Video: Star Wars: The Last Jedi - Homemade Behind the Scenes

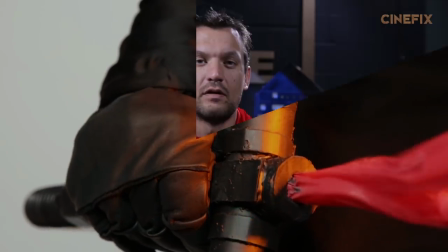While shooting, we flashed a red flashlight on it too to make it glow. For one of the shots with Poe, you see him going up to the window of a spaceship.
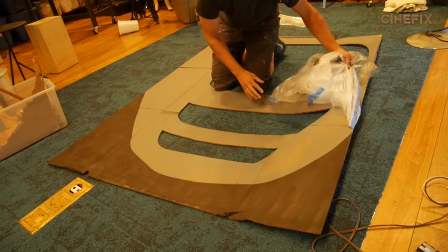I made the exterior of the spaceship out of cardboard, and we taped that up to the window wall that we have in our workshop.
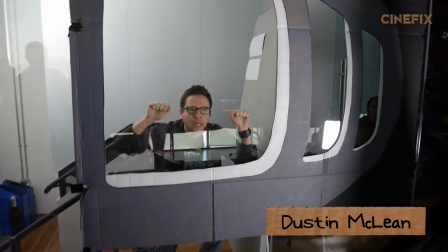So casting Poe Dameron was a no-brainer. We have our own in-house Poe Dameron in Dustin McLean. He brought his own costume, he painted one sideburn on his face. Yeah, well just one, because you don't see his side.
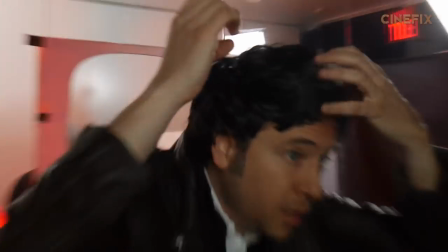So I've got one sideburn. And we threw a wig on him. Angela and myself were the background characters.
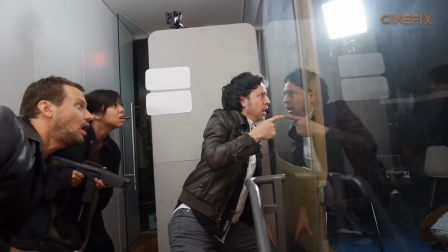Hey, did you guys see that? This isn't the first time you've done this, is it? No, it is not.
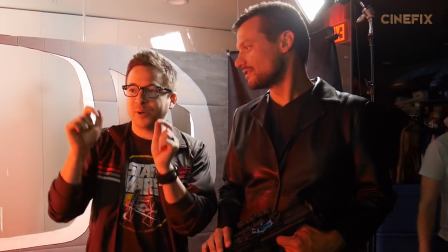In fact, today is the two-year anniversary from when I bought all the materials to make the Poe Dameron costume.
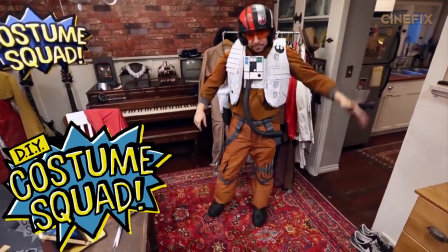Facebook reminded me this morning. This is the original Poe Dameron. You can check out the Costume Squad episode for that. Unfortunately, in this trailer, the only part of that costume that you actually see is the helmet.
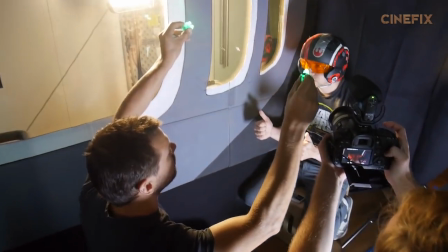So we had him put that on and we flashed a few different colored lights on it. Got it.
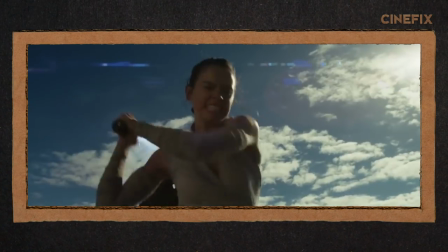So Ray's got some scenes in this trailer where we see her doing a little sword play. So we got to go outside and actually play in the sun for a little bit.
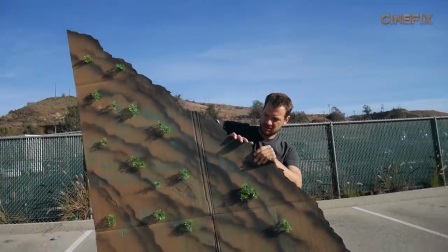I made some backgrounds out of cardboard. I made the side of a hill, which we then placed right in front of the side of a hill, which actually probably would have worked fine.
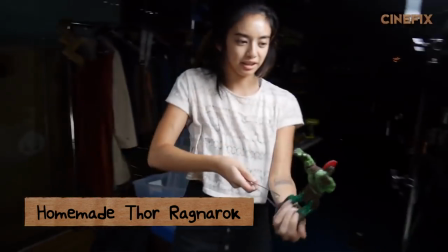So in to play Ray is our good friend Francesca. Francesca has been helping out on all the homemade movies that me and John have been making and in Stranger Things She actually had a starring role.
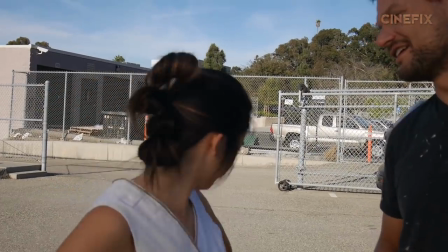Your hair is on point.
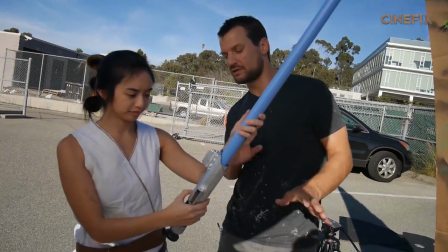Here's your lightsaber Make sure the batteries don't pop out or else it won't work Mark made this super sweet lightsaber and I love it.
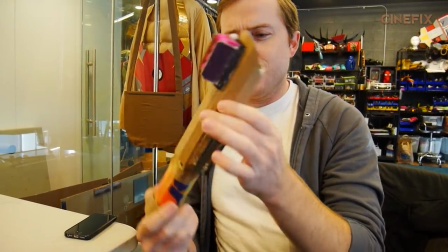Hot glue cardboard Lego pieces and Probably a little spray paint am I right Mark?
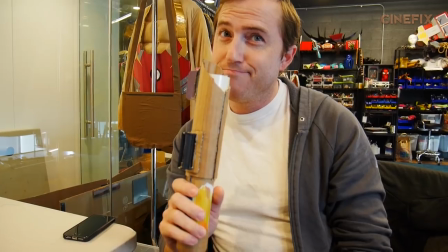A little bit of spray paint
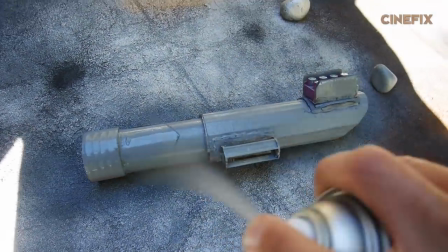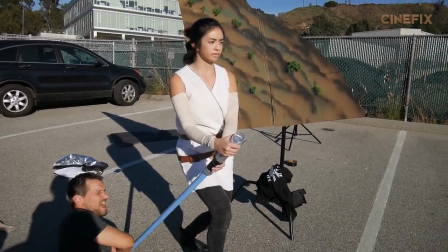I took a clear plastic tube and spray painted it blue. Two, one, action All right, you ready to swing some sabre?
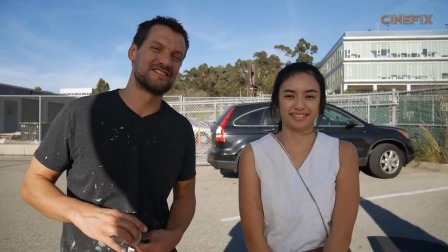Hell yeah. Let's do this.
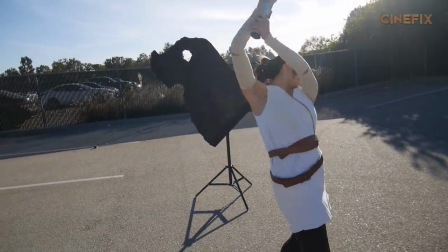I summoned him. Yeah, that's the stuff.
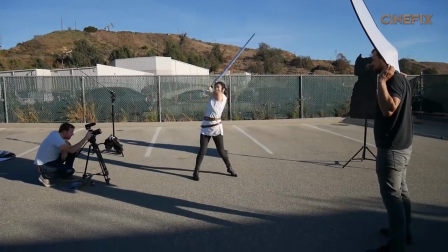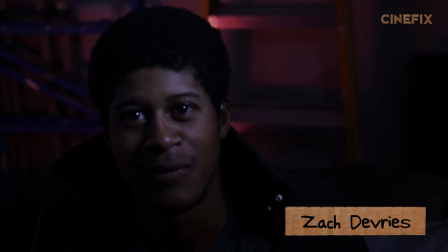So to play Finn, I got my next door neighbor, Zach. Since he is my next door neighbor, I just shot both of his shots in my living room.
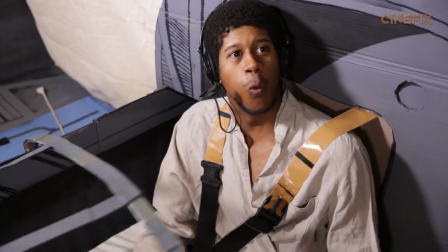Woo! Woo! Woo!
Playing Princess Leia, we have our good friend, Gnar. Hi. If you don't recognize Gnar by now, you haven't been watching homemade movies. So Princess Leia is only in one shot in this trailer, but it's a pretty involved shot.
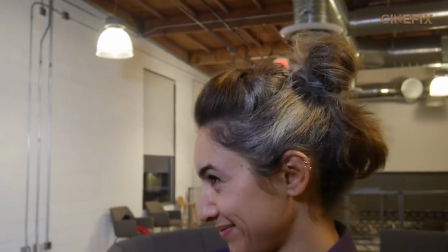We shot it down in the office area because we needed a bunch of extras to fill in the background.
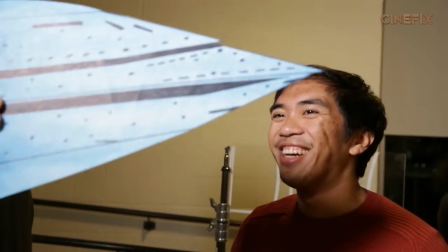I made a cardboard control panel, a cardboard hologram, I put some tape on a piece of plexiglass to look like those things that are in those spaceships.
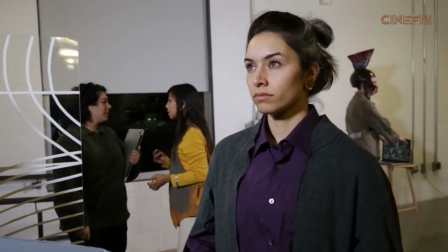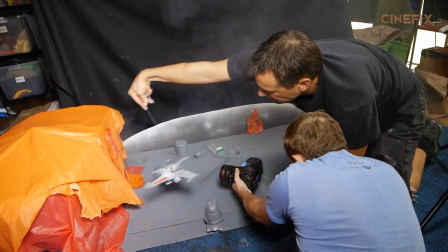Then it was time to work on miniatures. A lot of intimidating miniatures in this trailer, but the first one that I had to tackle was all the walkers.
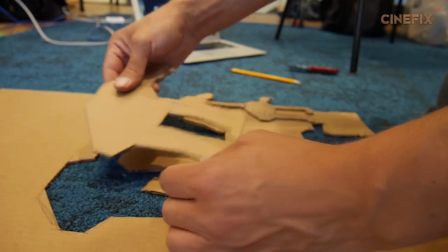Of course, I made it out of cardboard.
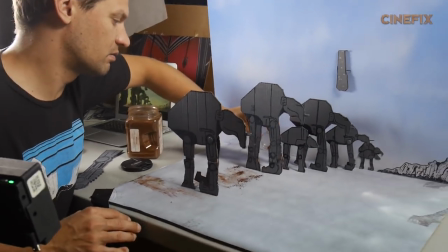Took a lot of hands to make this shot happen, and to help us out with some of the leg moves was our friend Clint. The next step was the miniature version of our Millennium Falcon. This was a blast to build.
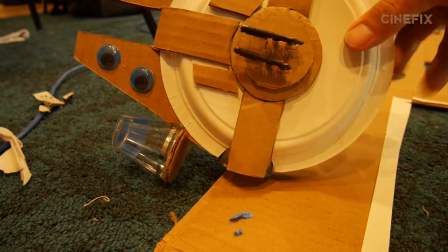I used some paper plates, some cardboard, some little guns on the bottom, some little googly eyeballs that I spray painted gray.
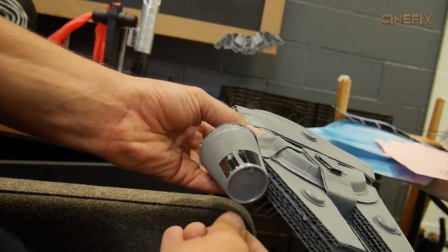To finish up the cockpit, I actually used a little plastic shot glass, put some foam in the back for a backlight.
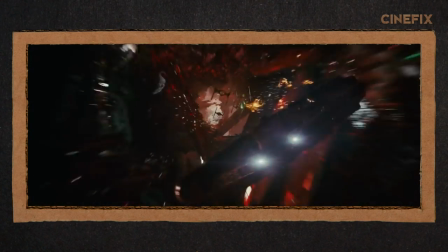In this shot, you see the Millennium Falcon flying through a red cave sort of area.
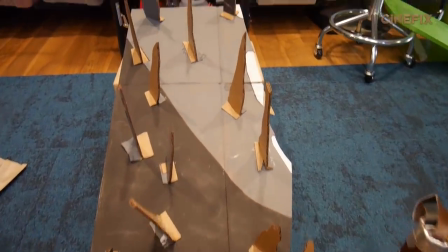I created a bunch of stalagmites with cardboard and then wrapped those in the red wrapping paper that I got from the dollar store.
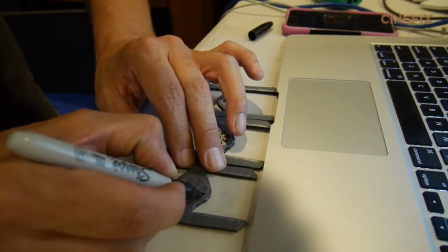Chasing the Millennium Falcon through this world are some TIE fighters, so we made some 2D ones out of cardboard and attached those to a wire.
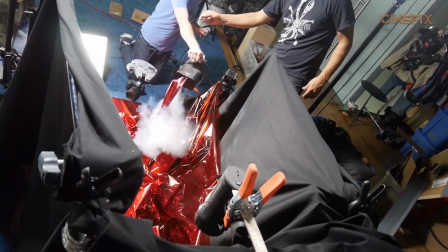Dustin McLean came in and helped us out on laser duty. When you're shooting lasers, it's good to throw a little bit of smoke machine in there.
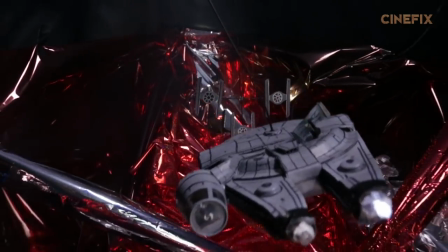It really makes those lasers pop. We also use this technique for the titles.
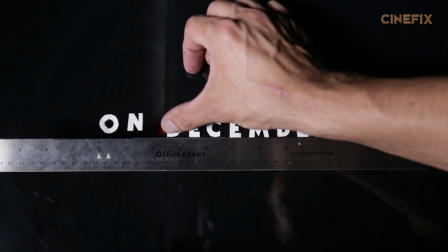Titles have this red line that's going through the middle of the frame. In order to do that, we put the letters on some plexiglass.
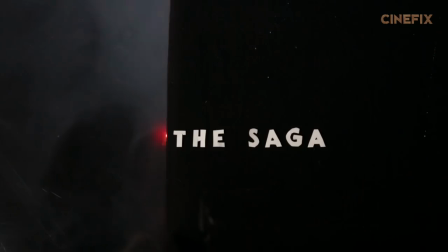And when you smoke it up and shine a laser through it, it really creates this cool red line that splits up the image.